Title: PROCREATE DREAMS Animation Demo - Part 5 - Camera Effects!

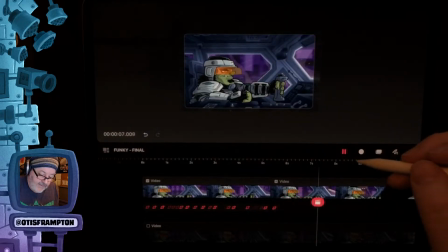(26:00)
There we go. Yeah, you gotta pay attention to
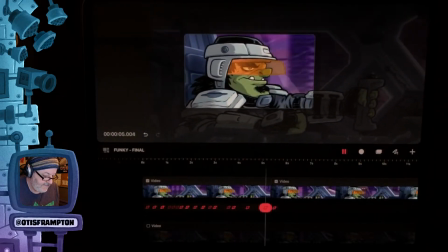(26:07)
the keyframes. Well, it actually kind of works.
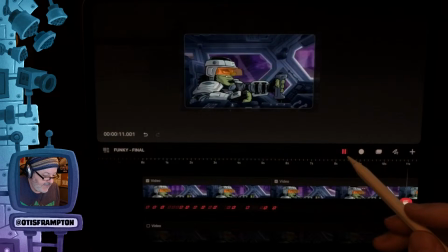(26:13)
I might keep that starting on the bobblehead, panning, and then pulling out to the wider shot. That kind of works. Gives it even more of a handheld look too. I need to add that to this clip, but you can see how that works.
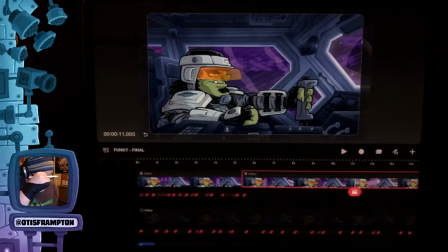(26:32)
All right. Now, after this, once I have everything done in the animation, I probably render this out, and
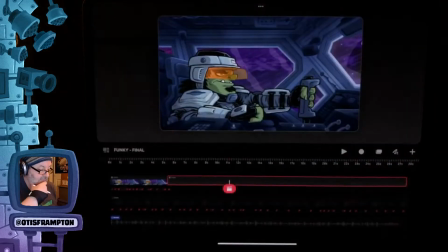(26:50)
there are certain things you can do certain things in terms of the final like effects.
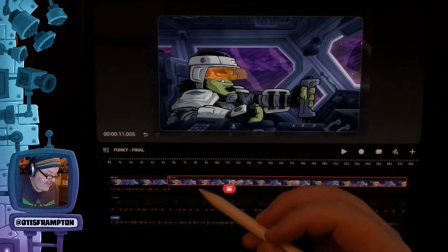(26:56)
Like I could here,
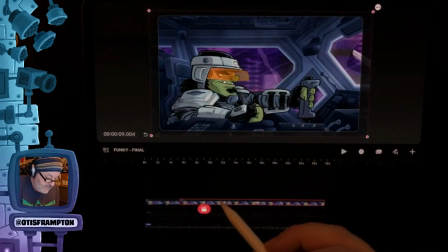(27:00)
I'll show you with this. Say I wanted to do sort of an adjustment layer type of thing.
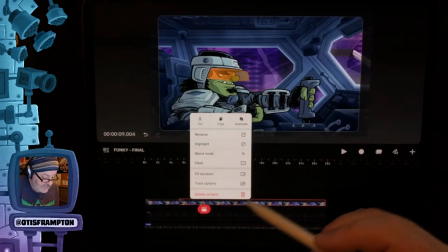(27:10)
You can. I probably would have done this before I animated it all. But there's ways to do this.
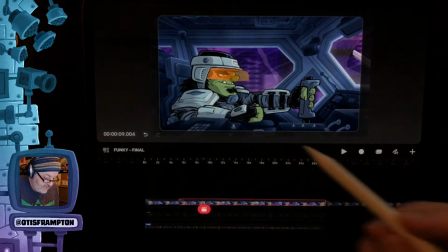(27:15)
I'll show you this way, and then I'll show you an alternate way. Duplicate this. Put it back here.
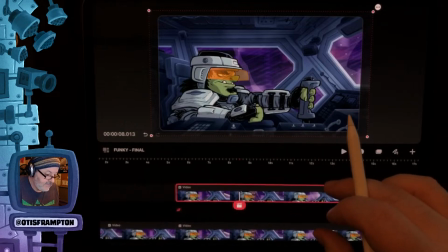(27:23)
So we got the same video frame with the same movement scale set, and we go to the beginning of it and we hit filter.
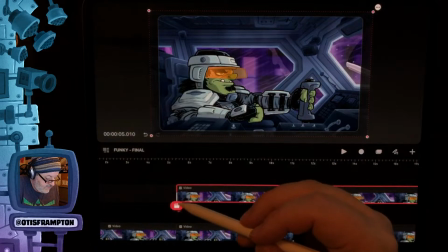(27:33)
Let's change. Wait, no. I'm going to long hold on this.
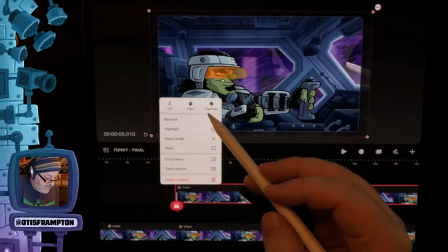(27:39)
There we go. And select blend mode.
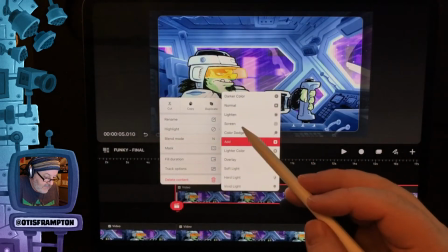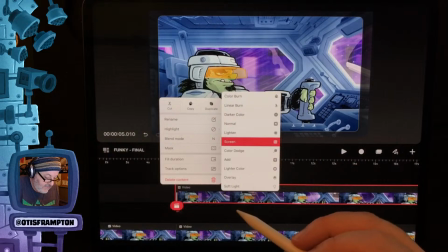(27:49)
We'll go screen for now. Wait, maybe no, not soft light.
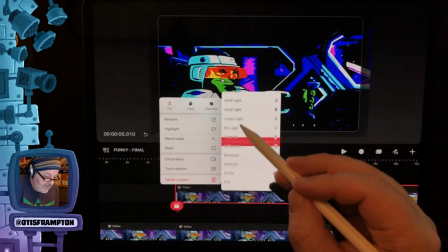(27:54)
Trying to find a fun.
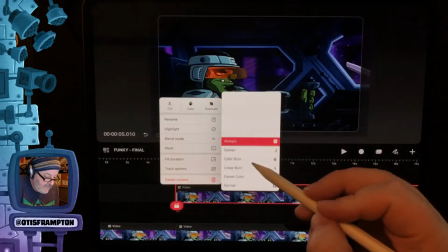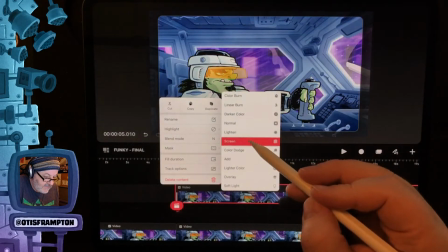(28:02)
I guess screen works best for now.
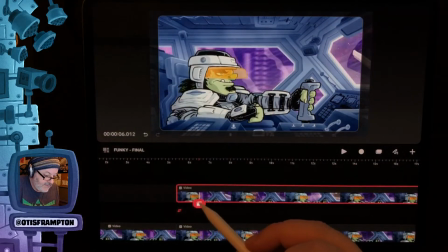(28:07)
If I wanted more, to brighten it up a bit, I could do that.
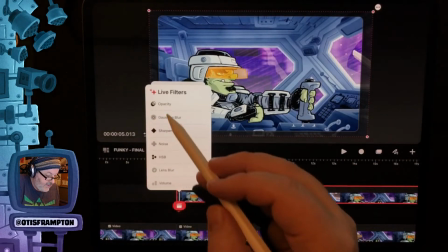(28:11)
You're basically creating an ad hoc adjustment layer on top of it.
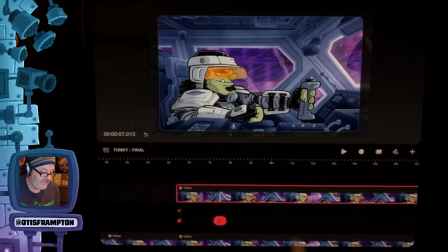(28:20)
I don't like doing things this way all the time. For small clips, it's fine to do things this way. I'm going to delete this track.
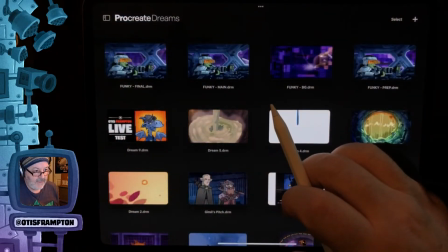(28:30)
Best way for post-processing, if you want to do the entire video, is
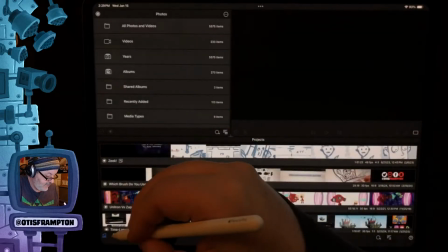(28:38)
in an app like LumaFusion. So let me just go in here, create a new project in LumaFusion.
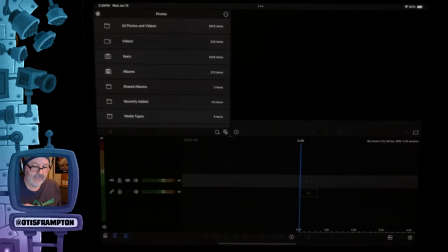(28:45)
If you don't have LumaFusion, this kind of thing will work in any video editing app. I use LumaFusion because I like the layout. I like the
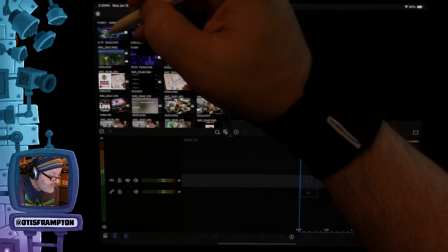(28:56)
tools. So we're gonna go to all videos here. I'm gonna drag in the video that I rendered previously.
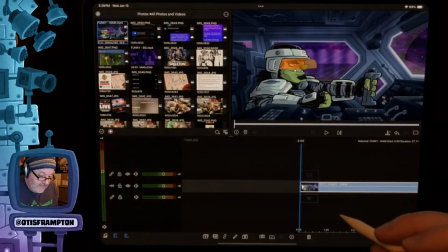(29:03)
You can see it here. It should have no audio.
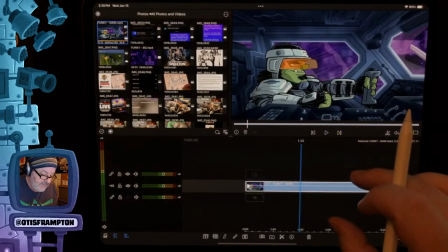(29:10)
Yeah, it has no audio, but for these purposes, that's fine.
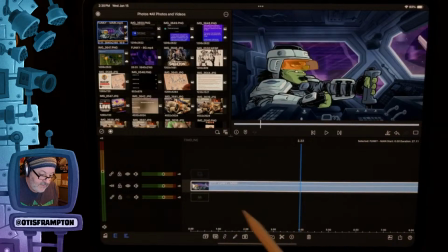(29:14)
LumaFusion allows you to do more post-processing image stuff.
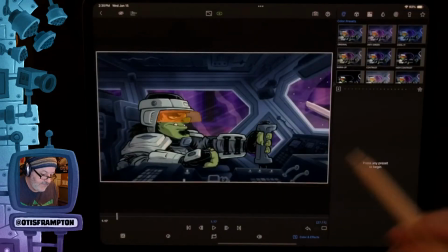(29:19)
Let me show you. I'll double-click on this clip here, and color it. Yeah, so the color and effects tab here. Let's see.
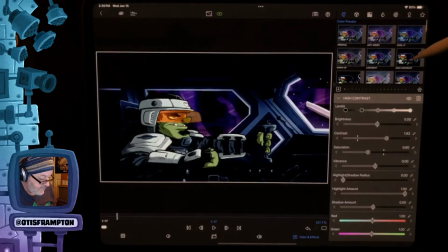(29:30)
You can do all kinds of, contrast adjustments.
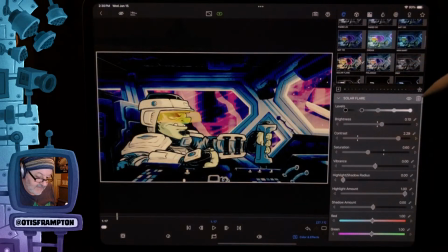(29:37)
I don't like that. You do weird things, but you can really play.
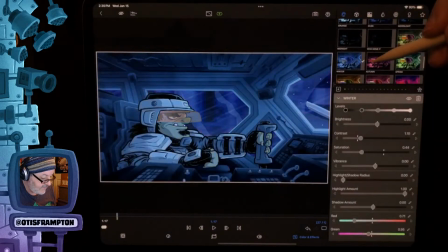(29:45)
Oh, that's kind of neat,
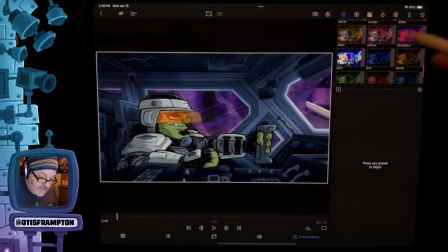(29:49)
but it takes away a lot of the color from the background, so I don't like that. But there's, if you want to do color overlays, you can do that. There are LUTs, LUTs that are pre-built in here that can, and you can blend it.
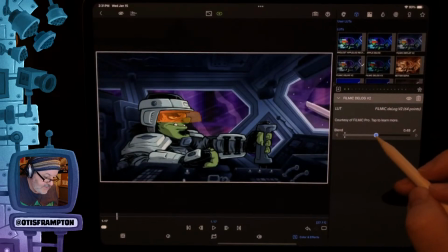(30:07)
That gives it a nice contrasty look. I kind of like that.
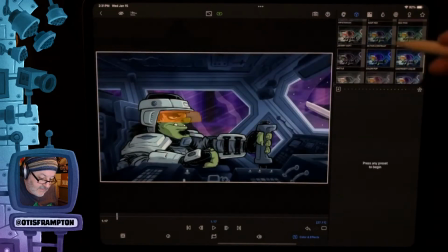(30:17)
That's weird. I don't like that. Where's the...
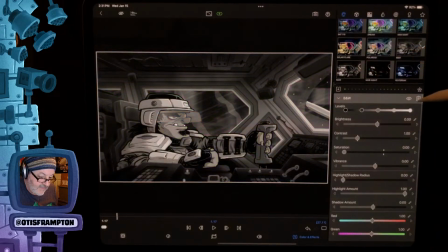(30:26)
Oh, you can go black and white. That's fun. Or really noirish black and white.
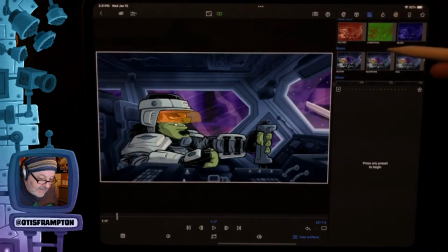(30:33)
But where's the one I was looking for? Aha. So here's some more effects you can add. And I particularly like, you can add bloom. Or even more bloom. That's too much.
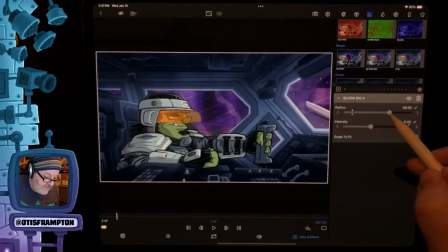(30:45)
That gives it a nice camera blown out effect. It softens it a bit. You can see it on and off. Yeah, I kind of like that actually.
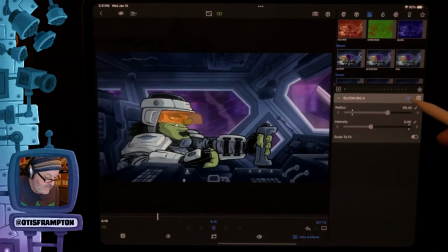So that might be an option. And you can do the same thing with,
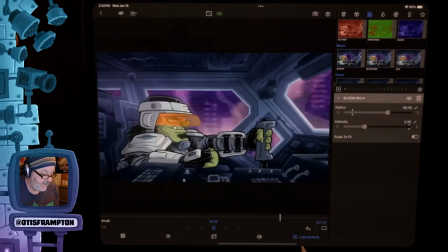(31:10)
I could have pre-rendered or taken the pre-rendered background and done color adjustments this way and then brought them back into Procreate Dreams.
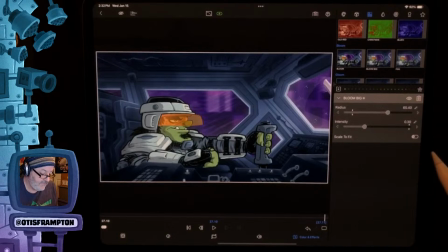(31:18)
Procreate Dreams is great for animation, but when you combine it with other apps, especially Procreate, you can get a lot done. I mean, you can make feature films now on the iPad using this kind of thing. I like the bloom. I like the little bit of a blown out feel to it.
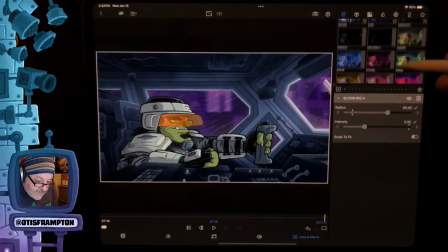(31:36)
But let me just add. What's the one I found that I liked it?
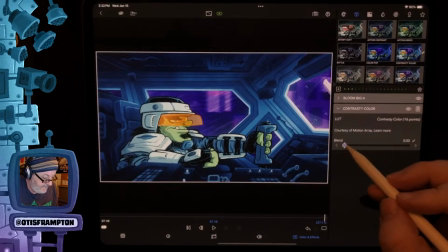(31:44)
Contrast. Ooh, look at that. That's kind of nice. That's called contrasty color.
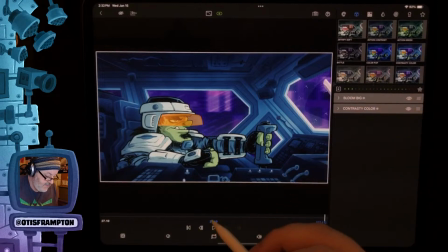(31:56)
Kind of like that.
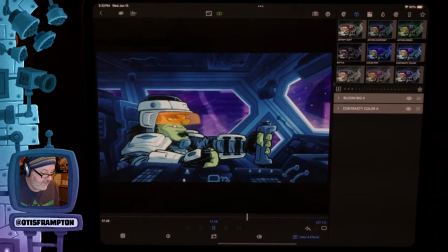(32:02)
Yeah, that really adds to the lights too.
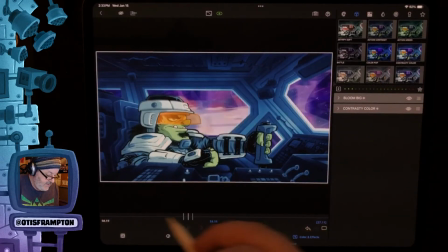(32:11)
So there's with the two image enhancements on, and here's with them off.
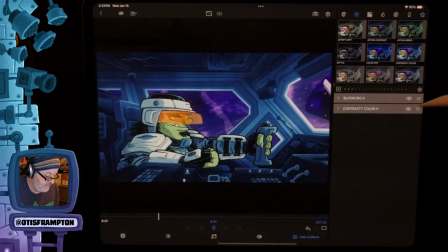(32:22)
And back on. Yeah, I kind of like that. It makes the blues bluer, the purple more purple.
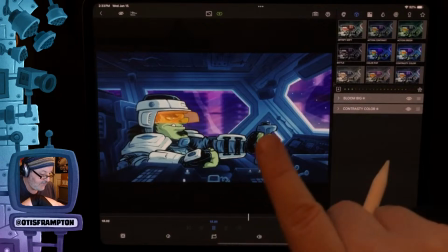(32:32)
It really separates the three main elements that I want, which is the background, the interior of the car, and the visor.
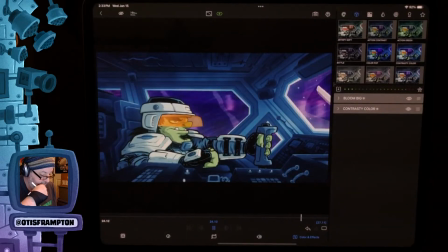(32:39)
It pops those colors really well. So definitely gonna have to remember this one.
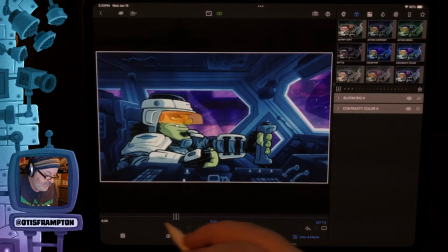(32:45)
I'll keep that file in my LumaFusion for reference later, but that'll definitely be something that I'll add. Really adds to the piece. I probably can't see it too much on the video here, but when I post the final animation, you'll be able to see it.
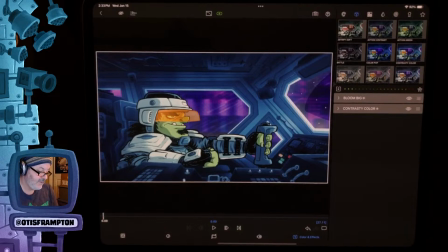(33:01)
Maybe I'll post a comparison also, pre-enhanced and post-enhanced. But yeah, I like the way that looks. I like it a lot. All right.
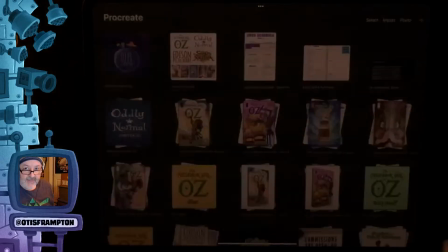(33:17)
Very cool. All right, this is a short one today. Let me get back into here.
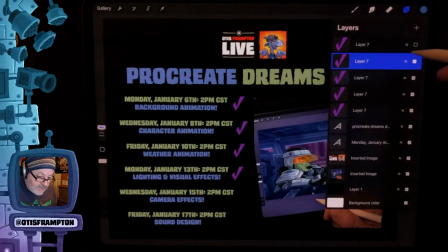(33:26)
So we got one more episode of this to go. Let's check off another one.
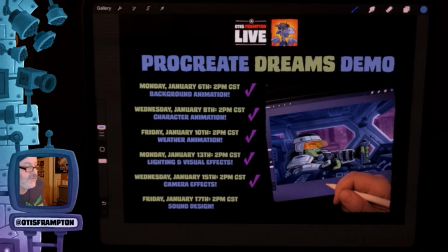(33:38)
Camera effects done. The last thing that we'll do, and I'm gonna do my best to have everything done, the animation completely done for this, but it's not necessary to have because I have all the elements I need. We're gonna throw some sounds into onto this animation.
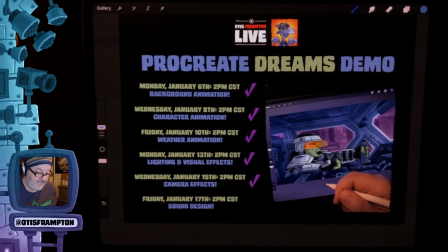(33:55)
One thing that I kind of want to try is to make the music sound like a little bit tinny,
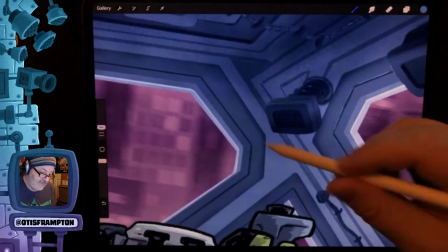(34:02)
like it's coming out of this one speaker right here.
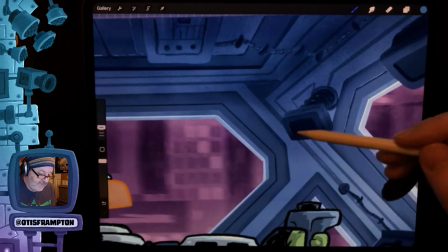(34:05)
I considered making the speaker face an animation where it's kind of pulsing too.
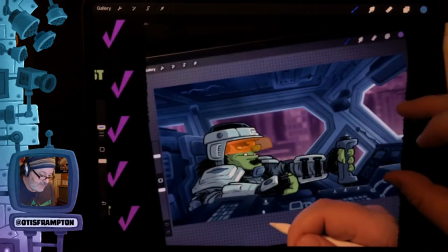(34:11)
We'll see. That might be a little bit too much, but
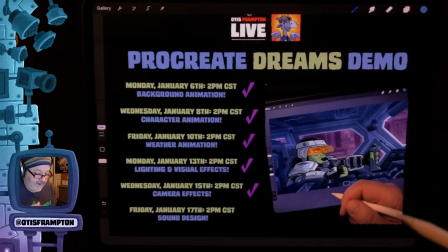(34:14)
I want it to feel like it's coming from the interior of the car and not just music playing on the animation.